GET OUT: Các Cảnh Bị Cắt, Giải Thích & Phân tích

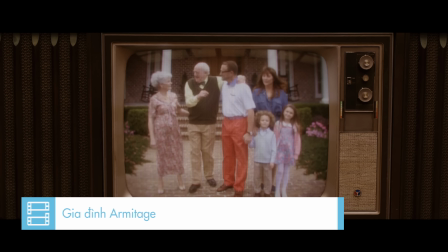253s
Gia đình Armitage được xây dựng trên chính sự bức xúc của đạo diễn Jordan Peele về những người theo chủ nghĩa tự do nhưng có phần hơi lố bịch quá mức.
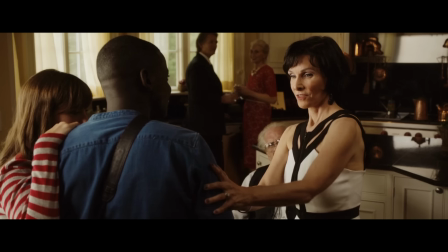261s
Tại sao mình lại nhận định là lố bịch quá mức ở đây? Chủ nghĩa tự do xuất hiện trong Get Out có tên là Post-Racial Liberalism hay chủ nghĩa tự do hậu kỳ thị sắc tộc. Chủ nghĩa này lần đầu tiên xuất hiện trong một tờ báo của tờ New York Times năm 1971, nhưng phải đến khi Obama, tổng thống da màu đầu tiên của Hoa Kỳ đắc cử năm 2008,
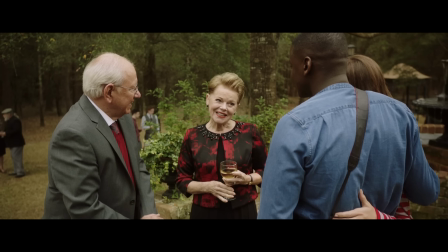278s
chủ nghĩa này mới thật sự bùng nổ. Có thể hiểu, Post-Racial Liberalism là một chủ nghĩa mà trong đó việc kỳ thị sắc tộc không còn tồn tại. Ở Get Out, tất cả các thành viên của nhà Armitage không bao giờ tung bất kỳ một từ ngữ kỳ thị sắc tộc nào về phía Chris, mà luôn cố tỏ vẻ màu da của Chris không hề là một vấn đề.
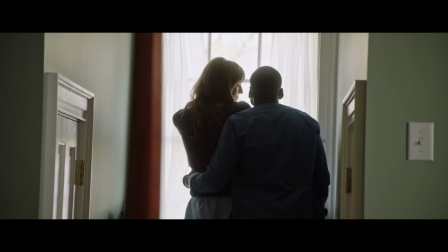296s
Rose nói rằng cô không quan tâm đến việc gia đình biết Chris là người da màu. trong khi bố của Rose thì thoải mái bày tỏ quan điểm của ông về việc có người hầu trong nhà là người da màu,
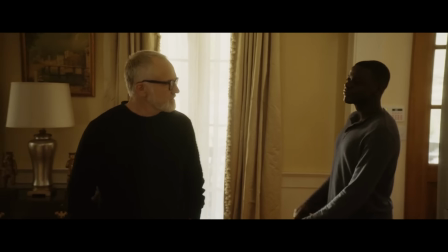305s
vì ông trân trọng họ dưới tư cách là những người giúp việc bình thường.
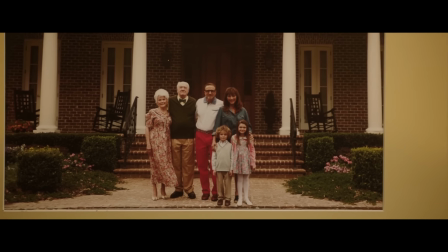308s
Gia đình Armitage qua vẻ bề ngoài là gia đình sẵn lòng mở vòng tay đón nhận những người thiểu số vào cuộc sống,
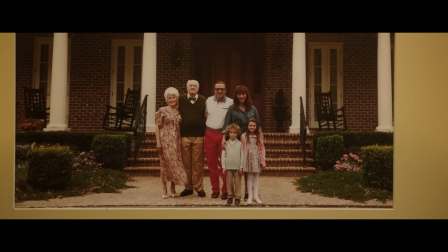314s
những người sẽ bầu cử cho Obama lần thứ 3 nếu có thể.
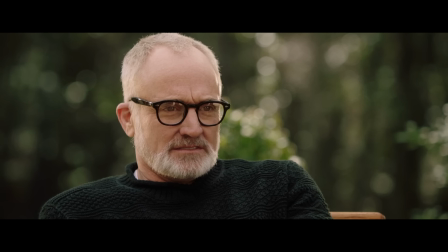317s
Jordan Peele từng nói rằng ý tưởng của Get Out được ông lấy từ chính những tương tác xã hội thường nhật, chính những sự cởi mở,
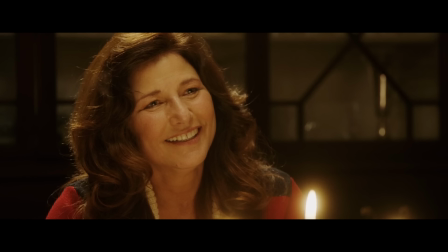324s
thoải mái quá mức từ post-racial liberalism đã khiến vị đạo diễn tưởng tượng ra rằng nhỡ những con người này đang cố tình lấy lòng mình để
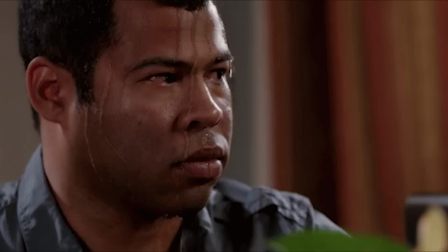331s
bán mình làm nô lệ thì sao nhỉ?
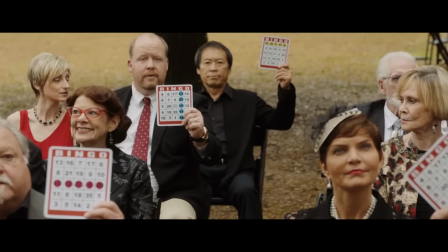333s
Và tất nhiên, chúng ta không thể nào không nhắc đến những thành viên của buổi họp bí ẩn thuộc hội có tên là The Red Alchemist hay những nhà giả kim đỏ.
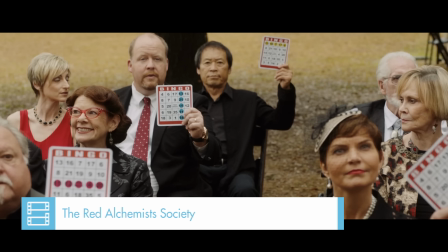341s
Theo lời giải thích của đạo diễn Jordan Peele, The Red Alchemist là một nhóm kín bắt nguồn từ chính những người bạn của Roman Armitage, ông của Rose.
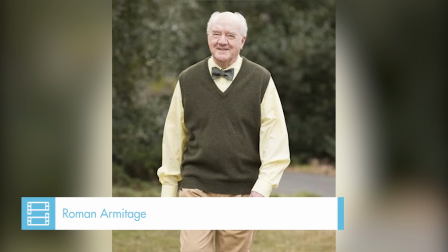349s
Roman chính là khởi nguồn của sự ám ảnh trong gia đình về tính thượng đẳng ở người da màu.
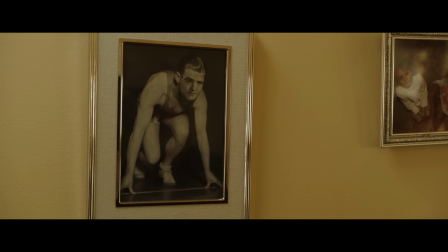353s
Tại Thế vận hội Olympics Berlin năm 1936, ông đã thua vận động viên người Mỹ gốc Phi Jesse Owens.
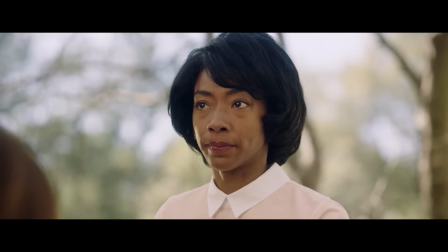359s
Từ đây, Roman tôn thờ người da màu, cho rằng họ có những cấu trúc sinh học tuyệt vời hơn. Suy nghĩ này có lẽ đã bắt đầu ngấm vào nhà Armitage qua Georgina đầu tiên.
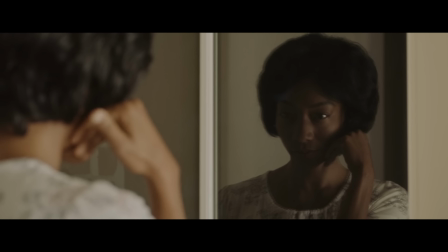368s
Trong một cảnh, chúng ta thấy bà đang trân trọng vẻ đẹp mà cơ thể mới mang lại qua phản chiếu của cửa kính.
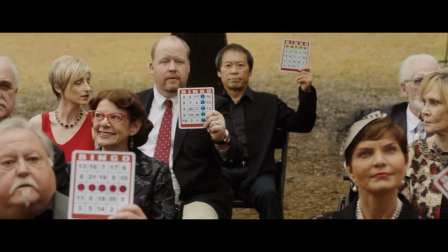374s
Quay trở lại với The Red Alchemist, đây là những con người giàu cách xù, có địa vị, những người chơi bingo mà các con số đã thẳng hàng từ đầu. Tóm lại, đây là tập thể sinh ra đã thắng trong cuộc sống rồi.
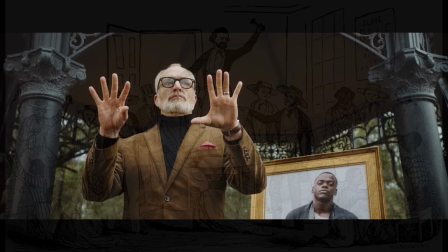385s
Cảnh The Red Alchemist đấu giá cho cơ thể của Chris giống hệt khung cảnh mà những nhà tài phiệt Hoa Kỳ trước năm 1865 mua bán nô lệ.
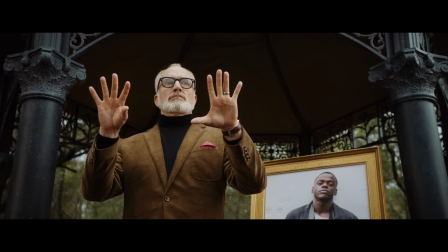392s
Một thông tin thú vị mà đạo diễn Jordan Peele cũng đã bật mí: The Red Alchemist đấu giá với nhau không phải bằng tiền, bởi vì họ không thiếu tiền. Thứ họ dùng để chi trả cho cơ thể mới là những cổ vật đáng giá.
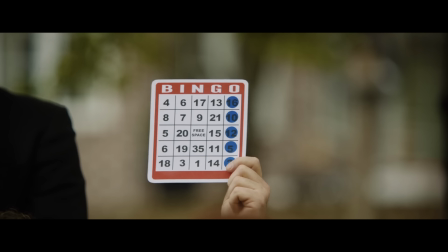404s
Nếu như những nhà tài phiệt hồi xưa mua bán người da màu vì họ không coi đây là những con người mà chỉ đơn giản là những công cụ,
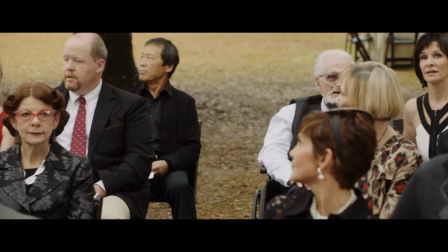410s
không hơn không kém, The Red Alchemist đại diện cho những người theo chủ nghĩa tự do hậu kỳ thị sắc tộc bị thổi phồng đến mức tôn sùng rồi muốn trở thành một người da màu.
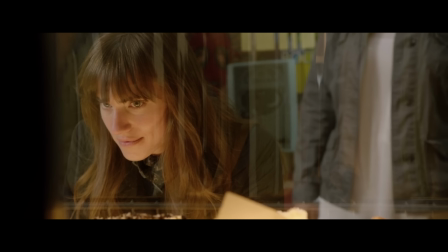419s
Nhân tiện đang nói về gia đình Armitage, mình cũng muốn nói qua về cách ông đã xây dựng nhân vật Rose Armitage để chứng minh rằng quả thật Jordan Peele là một thiên tài. Được giới thiệu trong cùng một phân cảnh với Chris, sự xuất hiện của cô báo hiệu rằng đây sẽ là một người có tầm ảnh hưởng ngang với nhân vật chính.
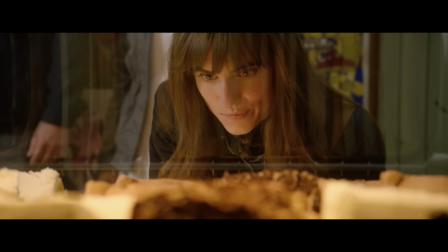434s
Và quả đúng như vậy, Rose chính là người đã nhử Chris cũng như vô số các nạn nhân khác vào bẫy của nhà Armitage.
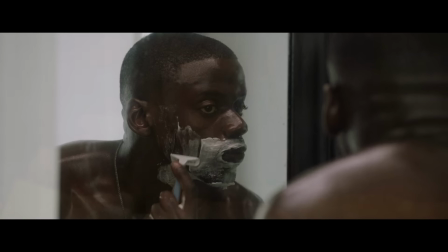440s
Nếu như Chris xuất hiện khi đang nhìn nhận lại bản thân và đang trắng dần lên, thì Rose xuất hiện lần đầu tiên khi đang xếp hàng chọn mua bánh ngọt.
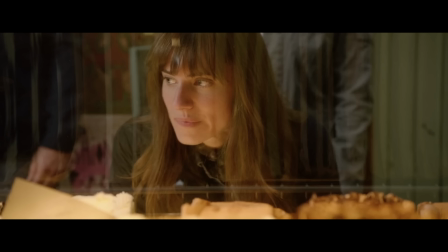447s
Cảnh giới thiệu nhân vật là cảnh vô cùng quan trọng vì nó cho chúng ta biết nhân vật muốn gì và đại diện cho cái gì. Rose đang nhìn những chiếc bánh ngọt được bày biện đẹp đẽ, được cắt thẳng sang từ cảnh Chris đang cạo râu. Điều này không khác gì với việc đạo diễn đang nói với chúng ta rằng với Rose, Chris cũng chỉ như một chiếc bánh ngọt,
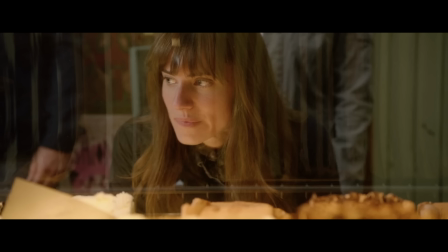464s
anh chỉ là một món hàng sẽ đi từ bàn tay người này qua bàn tay người khác.
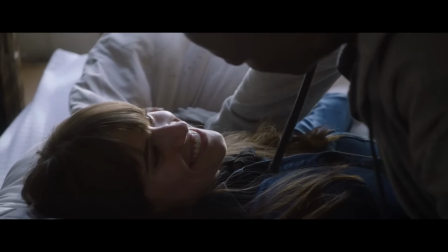468s
Rose Armitage đúng như cái tên của cô, hoa hồng, một thứ đẹp đẽ nhưng lại toàn gai sắc bén.
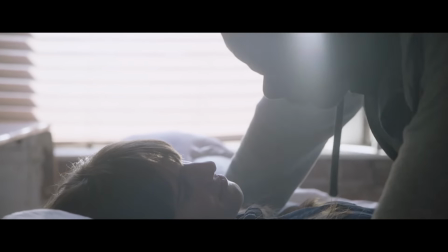474s
Cô đã khéo léo từ từ dẫn miếng bánh béo bở Chris vào trong qua những việc làm đơn giản như là giả vờ quan tâm,
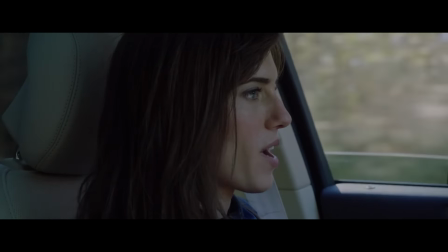480s
không muốn nhân vật chính hút thuốc nhưng thực chất là đang muốn bảo toàn độ tinh khiết của cơ thể.
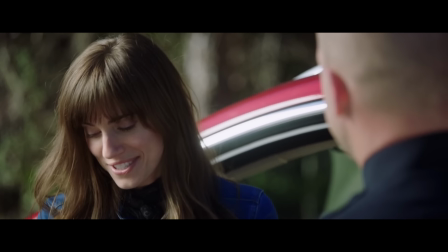485s
Giả vờ bảo vệ Chris khỏi cảnh sát để không bị kiểm tra giấy tờ, mấu chốt để họ không thể nào đối chiếu Chris với những người mất tích sau khi nhà Armitage đã hoàn thành kế hoạch,
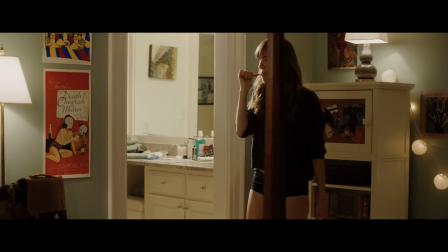494s
hay giả vờ cảm thấy khó chịu với bố mẹ để Chris lầm tưởng rằng cô đứng về phía anh.